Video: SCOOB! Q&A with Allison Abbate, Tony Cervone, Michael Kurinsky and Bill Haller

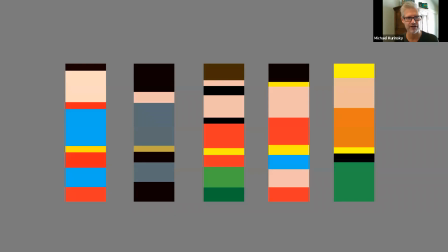2529s
This is the Super Friends, just broken down into color swatches.
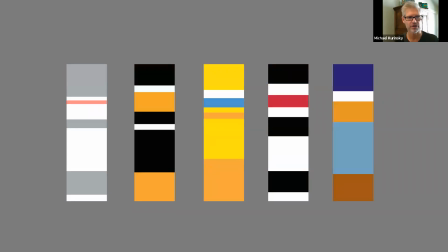2535s
And then this one, a little harder, but pretty quickly, people got, this is Looney Tunes. and that brings us to who is this breaking
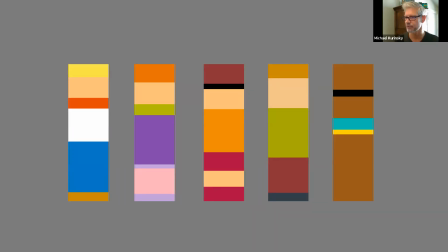2545s
down the scooby-doo gang just into their simplest colors you know exactly who they are and I did my homework with these colors and everything like that and there was very they were really smart people who put together this palette for this gang and there's a whole psychology even in some of these colors that they
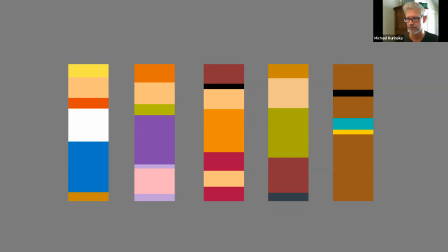2565s
used for these characters like i'll be really quick but it's like fred primary colors the the basis for colors fred is the rock the base and his compliments are are daphne the the comp uh she is secondary
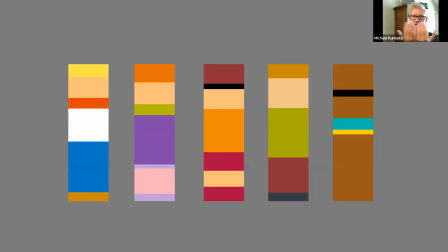2580s
or tertiary colors which are a great compliment and we know fred and daphne went together uh analogous colors for velma earth colors for shaggy because he's our earthy guy and scooby-doo well kind of classic colors for him good compliment colors
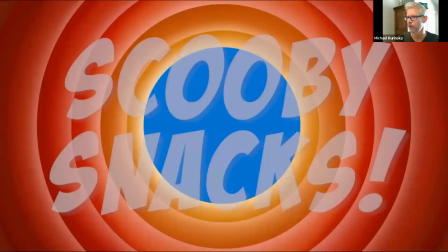2596s
so if you would have gotten that you would have won scooby snacks you would be snacks
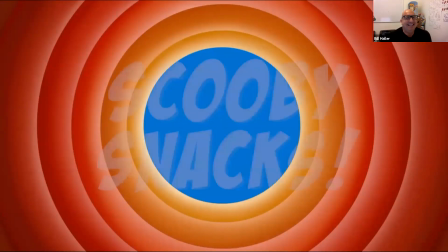2602s
and so we would have thrown these we
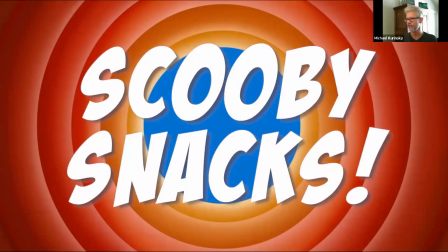2608s
would have bought food so that's what we would have done if we were live so
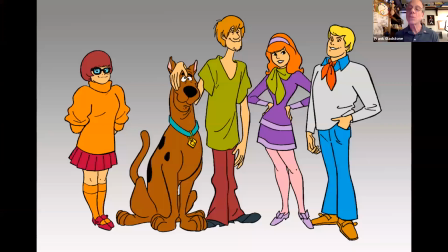2613s
sorry we can't feed you today but the whole point of playing that game was that just as much as the shapes and we just showed you how much that evolution of the shapes of Shaggy and Scooby went through before I even got on here.
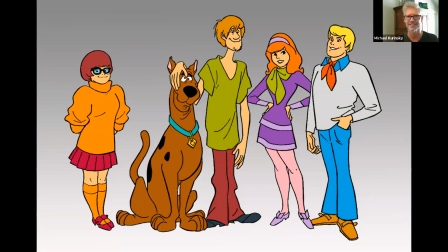2628s
Color is equally as important to the design of these characters for instant recognition. And if you don't believe me, who is this?
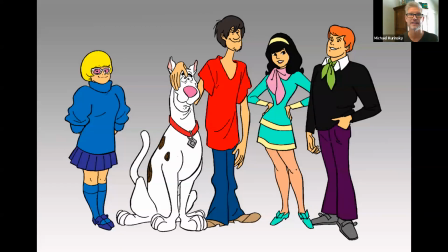2637s
You could take those original drawings and you put these colors on them and it's like these cease to be the gang anymore. So I knew that it's like we could play around with design to a degree especially in costuming as
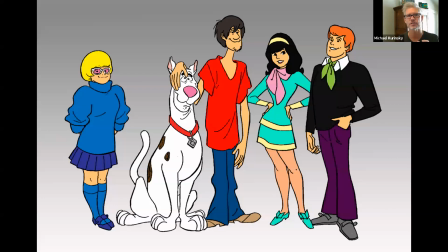2652s
long as we adhered to this palette and the amount that those colors were used on these characters and we'll still recognize them as our gang.
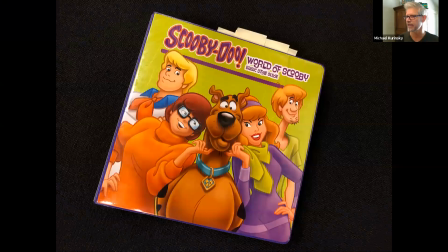2661s
So here's some of the changes and what I first did when I got in on to the show was I consulted the big book of all things
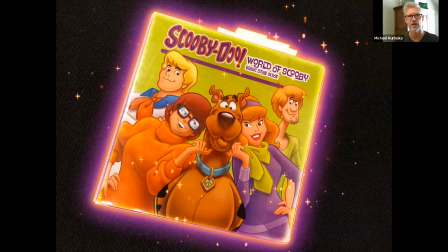2669s
Scooby-Doo and basically this book is just like everything you want to know about how to pose Scooby what colors make up Scooby and the gang and this is what the big book of Scooby-Doo said
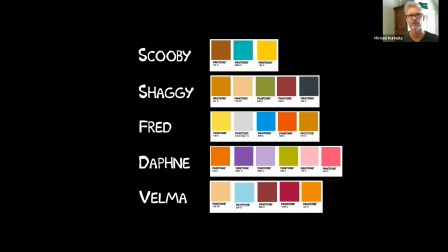2682s
were was the palette and the flat colors for every one of the gang but flat colors are just one color and we're making a three-dimensional object at
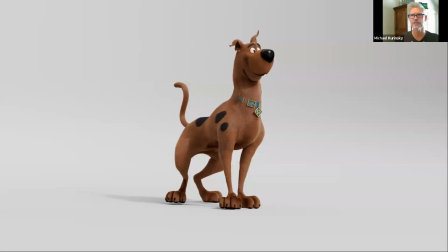2692s
minimum you have to have the mid-tone the highlights and the shadows and there's a whole lot more that can make the colors go wrong so this was the dog that that when I came in this was that model
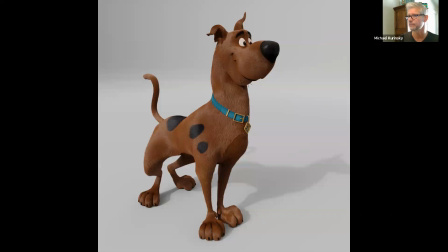2706s
and the first thing that I noticed was without even looking at the big book of Scooby-Doo was like he feels way too chocolatey to me and when I I confirmed my suspicions by looking at the swatch and putting it on here and just with some quick photoshoppery was
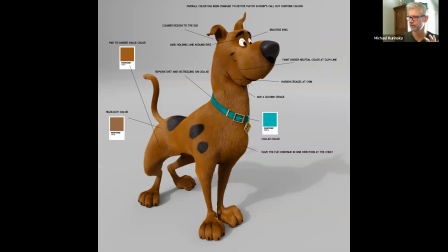2722s
able to get Scooby's color closer to the the Pantone color and then I started even doing some painting on the fur.
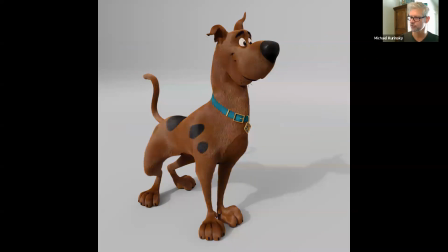2730s
If you can see look at his chest there was sort of this reverse fur thing going on with his chest and this model still has the dewclaw on it and yeah this this yeah this uh at this point um Scooby's groom also was very much like a like a dog was very much
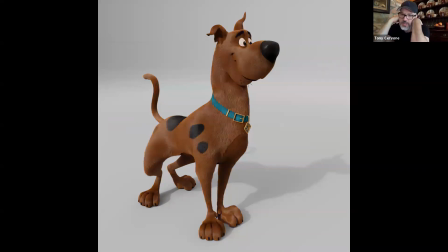2749s
like a realistic dog and that's that's why that hair changed direction on his chest like that is because that's what dog's hair does um
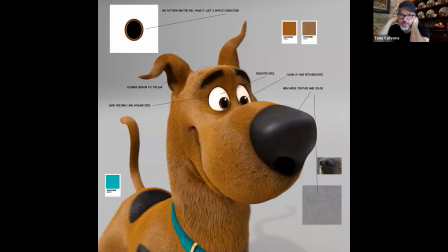2758s
but then when michael came on board he's was like we don't need that and i we all agree so we simplified that well we had a question we had a question coming in uh about that actually from mark walton um and he said uh the difference in a simple flat uh render instead of seeing every every
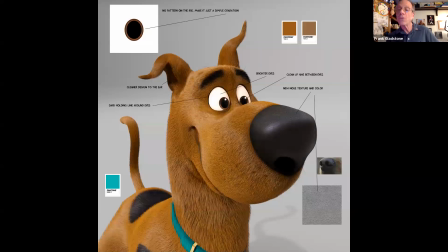2776s
hair mole wrinkle is a difference between something appealing and something not appealing because you get lost in the in the wrinkle or something like that so the idea that you had these extra details that you
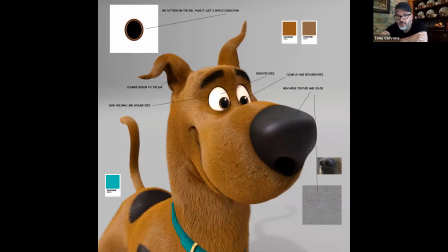2791s
right and then starting to lose those extra details because that's absolutely right like you just start going we don't need that it's just distracting it's something that's pulling your eye away from what you want your audience to be looking at um so
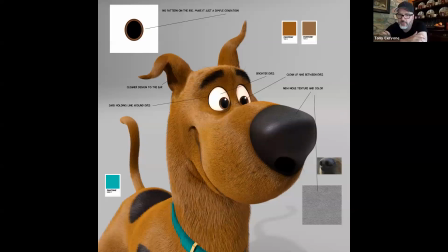2806s
so simplifying that was you know really the that's the right thing to do yeah simplifying the eyes getting rid of like too much texture in the
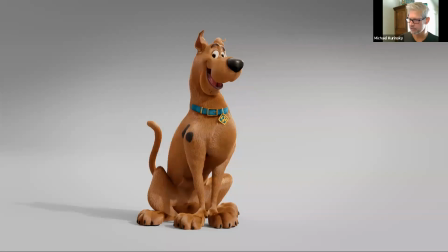2816s
eyes so we started making those changes and then um we posed this model and i kept doing paint overs of the model and seeing how far we
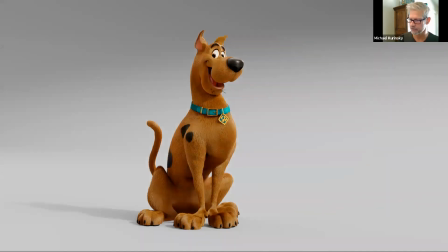2826s
could just keep pushing it so the model became this getting even closer and you can see I just feel like as a design thing you can see how
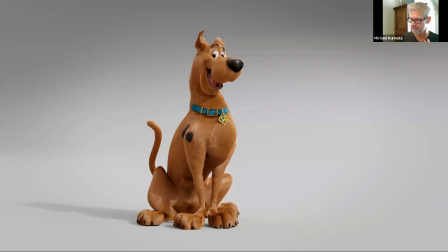2835s
that reverse hair thing just added an element like it's it's I'm less is more you know like less is more with Scooby-Doo and you
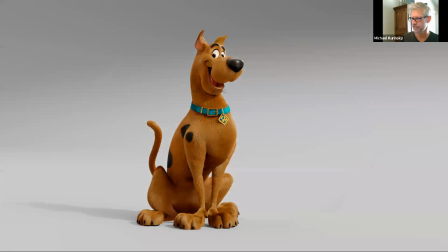2844s
don't feel like you're losing anything with him he feels volumetric he feels three-dimensional but you don't need all that extra stuff in here so this
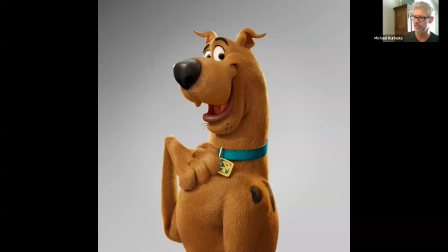2854s
becomes this also playing with the highlights not letting his shine get too white was another thing that was killing his color and also on these things too
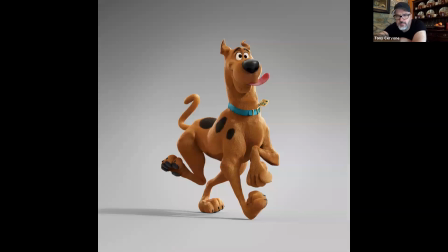2864s
we're doing little draw overs like that smile line that i mentioned before like we're still working on it here in fact we worked on it every day of this movie so pretty much you know like but you could see tiny refinements happening in the in the structure as well.
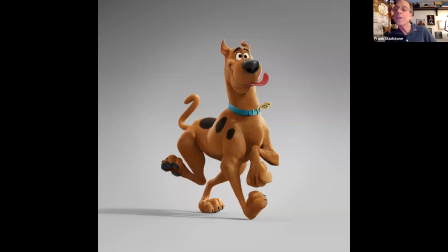2882s
Bill go look at Gertie the dinosaur it'll be okay. And a big thing with the color too that if you watch the movie what I always tried to tell the lighters was use lights on these characters
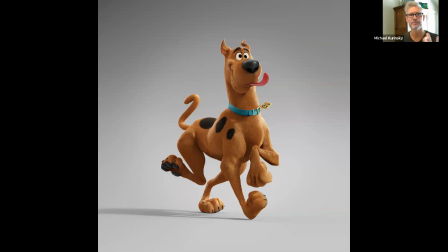2897s
that don't absorb or take away or kill the color too much because the one thing just like Frank how you said we were coming from a 2D sensibility. I mean, I started as a background painter where, you know, I never painted the characters.
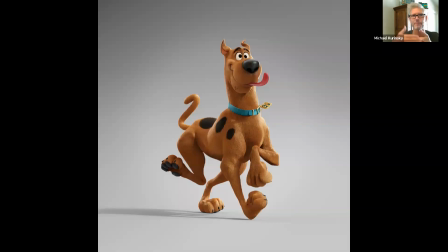2913s
The characters always were that extra element that popped off of the backgrounds I painted. I want to, and Scooby-Doo was the same way that those characters' colors never changed. If they were outside and it was blue, they didn't blue down, you know, Fred's white shirt. It was always those colors.